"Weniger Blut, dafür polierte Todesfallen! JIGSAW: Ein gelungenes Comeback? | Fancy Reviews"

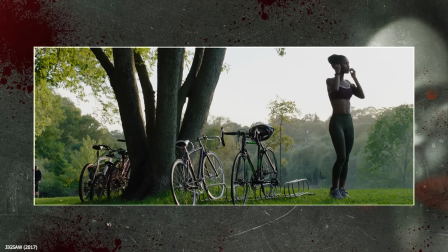Im Gegenteil, die Bilder sind auf Hochglanz poliert, die Sets sind fein säuberlich eingerichtet,
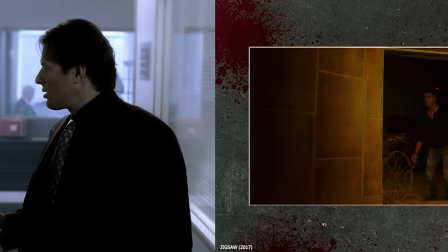das Licht und die Farben sind on point und die verdammten Kostüme sind von der Designerstange.
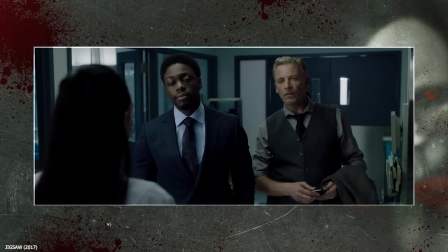Gebt euch, wie tot schick die hier alle aussehen.
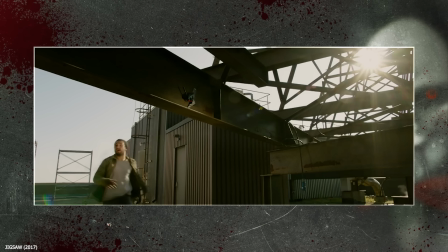Diese shiny Optik, bei der jeder einzelne Sonnenstrahl die Szene sanft kitzelt und in einen warmen Mantel hüllt, ist nicht jedermanns Sache.
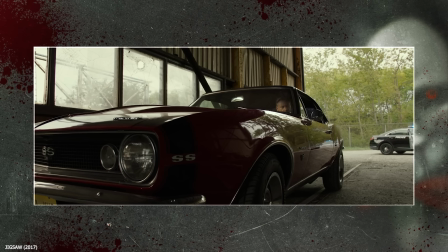Aber rein handwerklich betrachtet gibt es keine zwei Meinungen darüber,
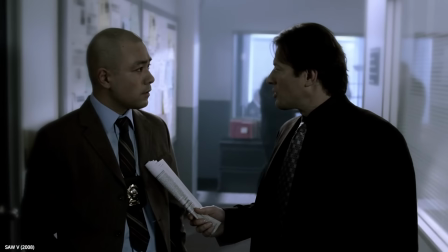dass sich die Macher von Jigsaw deutlich intensiver mit der bildästhetischen Gestaltung ihres Produkts beschäftigt haben, als es in den älteren Filmen der Fall war.
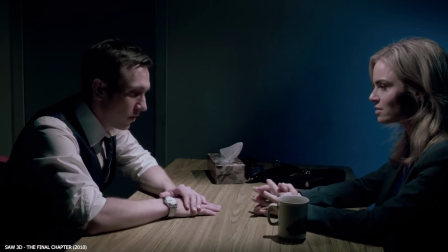Für mich gab es in Saw 1 bis 7 fast keine Bildkompositionen, die stark herausstechen würden.
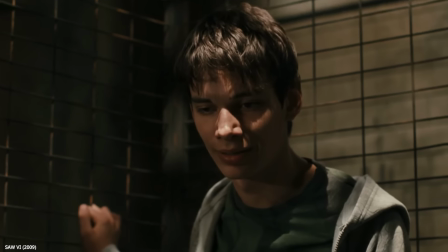Abgesehen von den stroboskopischen Schnittcollagen und den Transition Shots in Saw 4, aber sonst war das von einem ästhetischen Standpunkt aus betrachtet ziemlich basic shit.
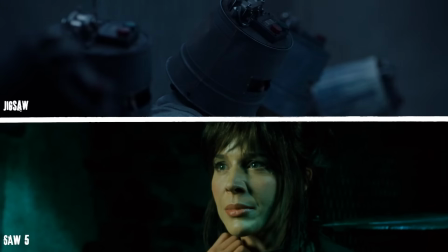Gebt euch mal Saw 5 im Vergleich zu Jigsaw. Es ist völlig absurd, auf welchen unterschiedlichen Leveln die sind.
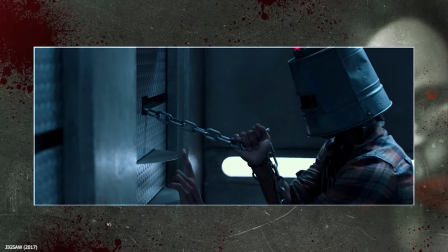Die polierten Hochglanz-Milleimer-Köpfe müssen sich an den Sägeblättern schneiden, damit ihre Helme sich öffnen.
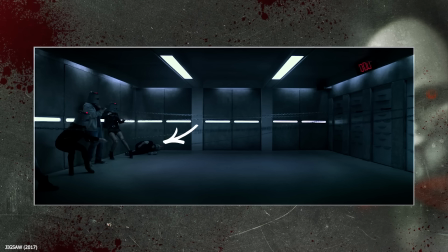Alle schaffen es, außer der Typ ganz rechts. Den hat Jigsaw wohl härter zugedröhnt als der durchschnittliche Drücker im Frankfurter Bahnhofsviertel.
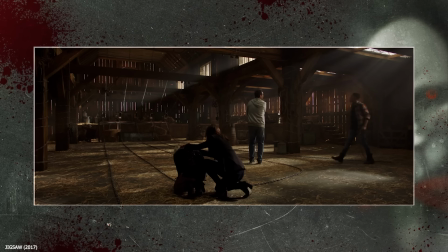Upsi! Die vier Überlebenden befinden sich jetzt in einer Scheune. Und habe ich schon gesagt, wie gut das alles aussieht?
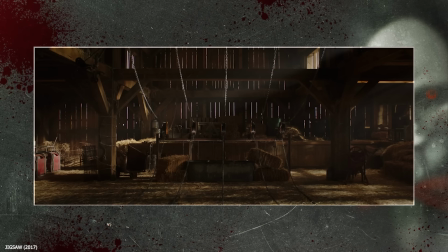Die Lichtstrahlen, die durch die Schlitze der Bretter scheinen, die hochwertige Holzoptik, das Stroh...
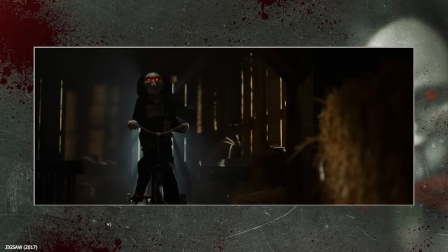In der Distanz leuchten zwei rote Augen auf. Danach nähert sich Billy die Puppe auf seinem Hochrad.
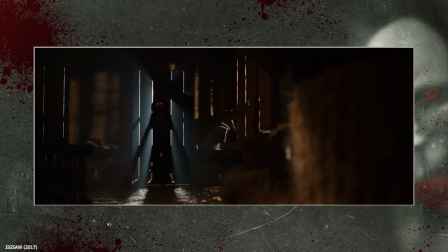Die rot leuchtenden Augen, die die Dunkelheit durchschneiden, hätten fast dazu geführt,
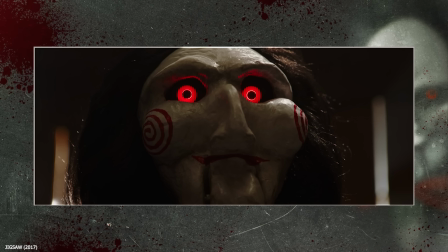dass ich das erste Mal bei einem Saw-Film eine reale Grusel-Bedrohungssituation verspüre.
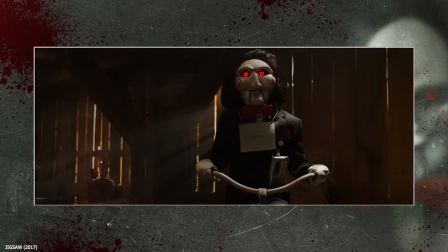Als wir Billy dann aber in voller Pracht sehen, zerstört dieser One-Liner die gesamte Atmosphäre. Das ist überhaupt nicht gruselig. Ach ja, und Billy sieht auch einfach nicht mehr so verstörend aus wie in Teil 1.
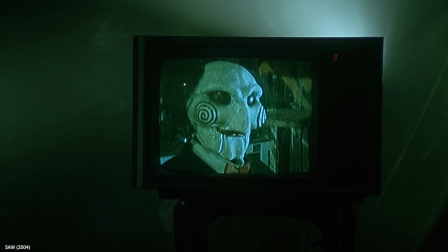Da hatte der noch sowas Unperfektes und an dieser Stelle hat mich die Hochglanzoptik der Requisite dann doch nicht ganz so abgeholt.
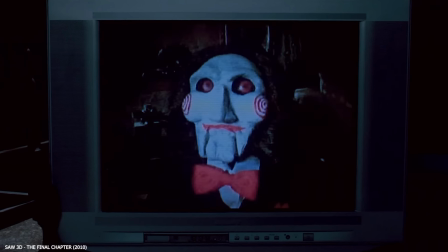Tatsächlich ist diese Billy-Puppe auch eine komplett neu gebaute, die mit der Requisite aus den anderen Saw-Filmen nichts mehr zu tun hatte.
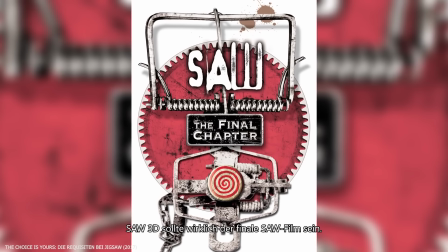Die letzten Saw-Filme sollte der letzte Saw sein. Also, viele Dinge sind gelaufen.
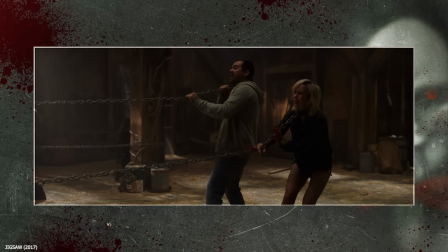Billy wurde gelaufen auf Ebay.
Die Überlebenden sollen jetzt ihre Sünden gestehen, die sind aber noch etwas zögerlich.
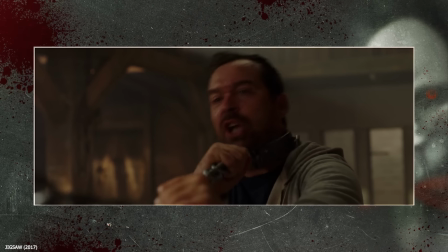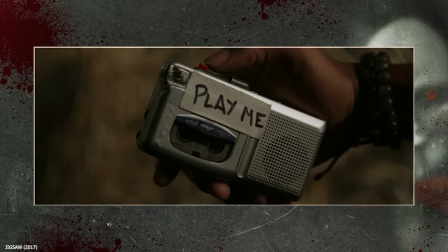Damit die vier etwas geständnisfreudiger werden, startet Jigsaw das nächste Spiel. Einer der Anwesenden hat ein Gift im Körper, das sich nur durch das Gegenmittel neutralisieren lässt.
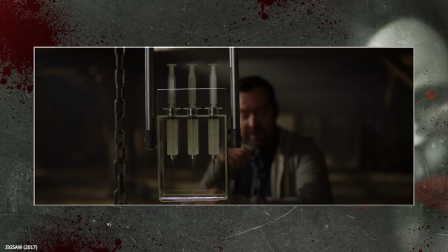Allerdings befindet sich in einer der drei Spritzen Säure. Um die richtige Spritze auszuwählen, muss die Person den richtigen Hinweis erkennen.
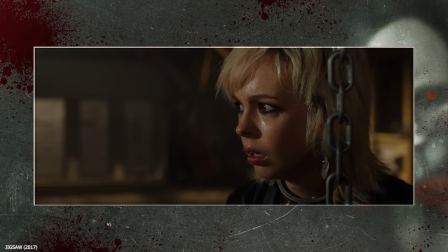Es stellt sich heraus, dass Carly vor langer Zeit eine Person bestohlen hat. Die ist damals erstickt, weil sie ihren Inhalator nicht zur Hand hatte.
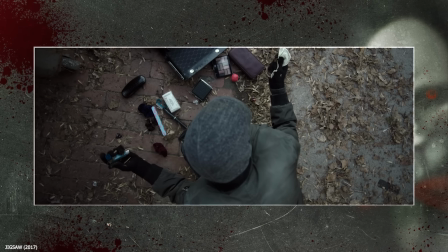Carly hat ihr damals 3,53 Dollar abgezogen und genau diese Nummer steht jetzt auch auf einer Spritze. Moment, woher wusste Jigsaw, dass Carly das erste Spiel überlebt? Wäre die an den Kreissägen gestorben, dann hätte die ganze Mannschaft ja das erste Spiel überhaupt nicht lösen können. Oder hatte der für jede mögliche Konstellation ein eigenes Jigsaw-Backup-Tape vorbereitet?
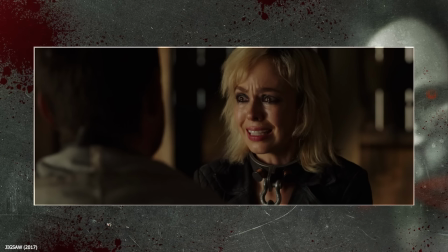Carly weigert sich, einen Schuss zu setzen, Ryan donnert ihr dann aber schließlich doch alle drei in den Hals.
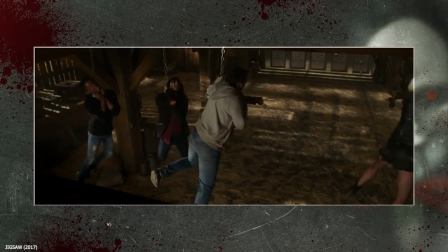Und ich weiß nicht, wie er das hinbekommen hat, weil der gerade dabei war zu ersticken, aber er schafft es nicht nur,
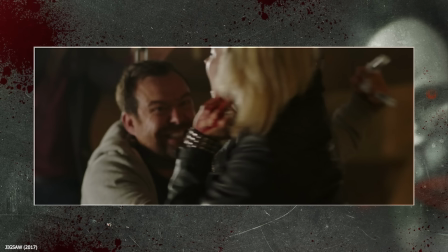ihr die Spritzen in den Hals zu rammen, sondern alle auch noch simultan runterzudrücken. Hm, wahrscheinlich hat er das einfach von Freddy gelernt.
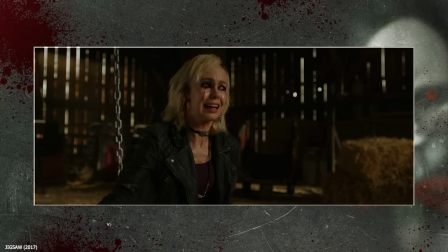Jigsaw hält sich generell mit dem Gord zurück, aber wenn mal etwas gezeigt wird, dann ist das volle Kanone und richtig gut gemacht.
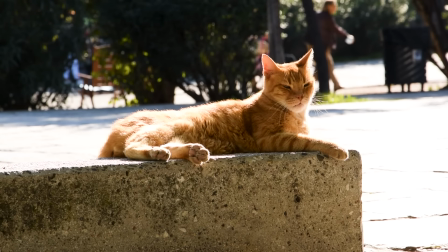Das von der Säure in der Blutbahn verätzte Gesicht oder auch der sauber abgetrennte Kopf von dem Typen, der am Anfang gestorben ist,
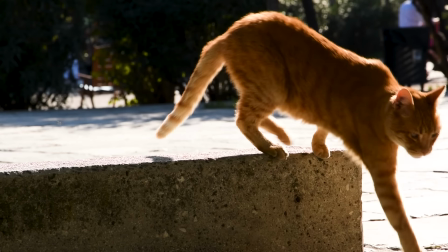ist, für meine Begriffe zumindest, anatomisch peinlich genau inszeniert.
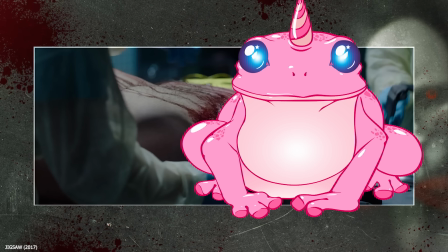Und damit auch jeder Schnitt und Blutspritze an der richtigen Stelle sitzt, hat das Make-Up-Team genauestens darauf geachtet und zwischen den Takes ordentlich nachgepinselt.
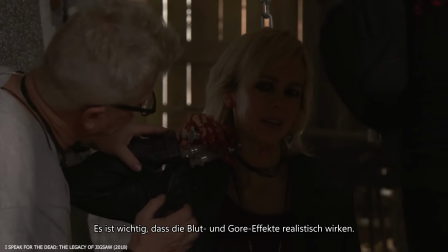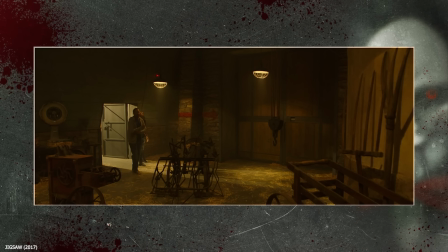Während sich die verbleibenden drei Überlebenden in den nächsten Raum begeben, findet die Polizei nach und nach die Leichen der ersten Opfer. Du warst nur in diesem Film, um an der einen Stelle zu schreien? Alter, ganz ehrlich, würde ich auch sofort machen. Ruft mich an.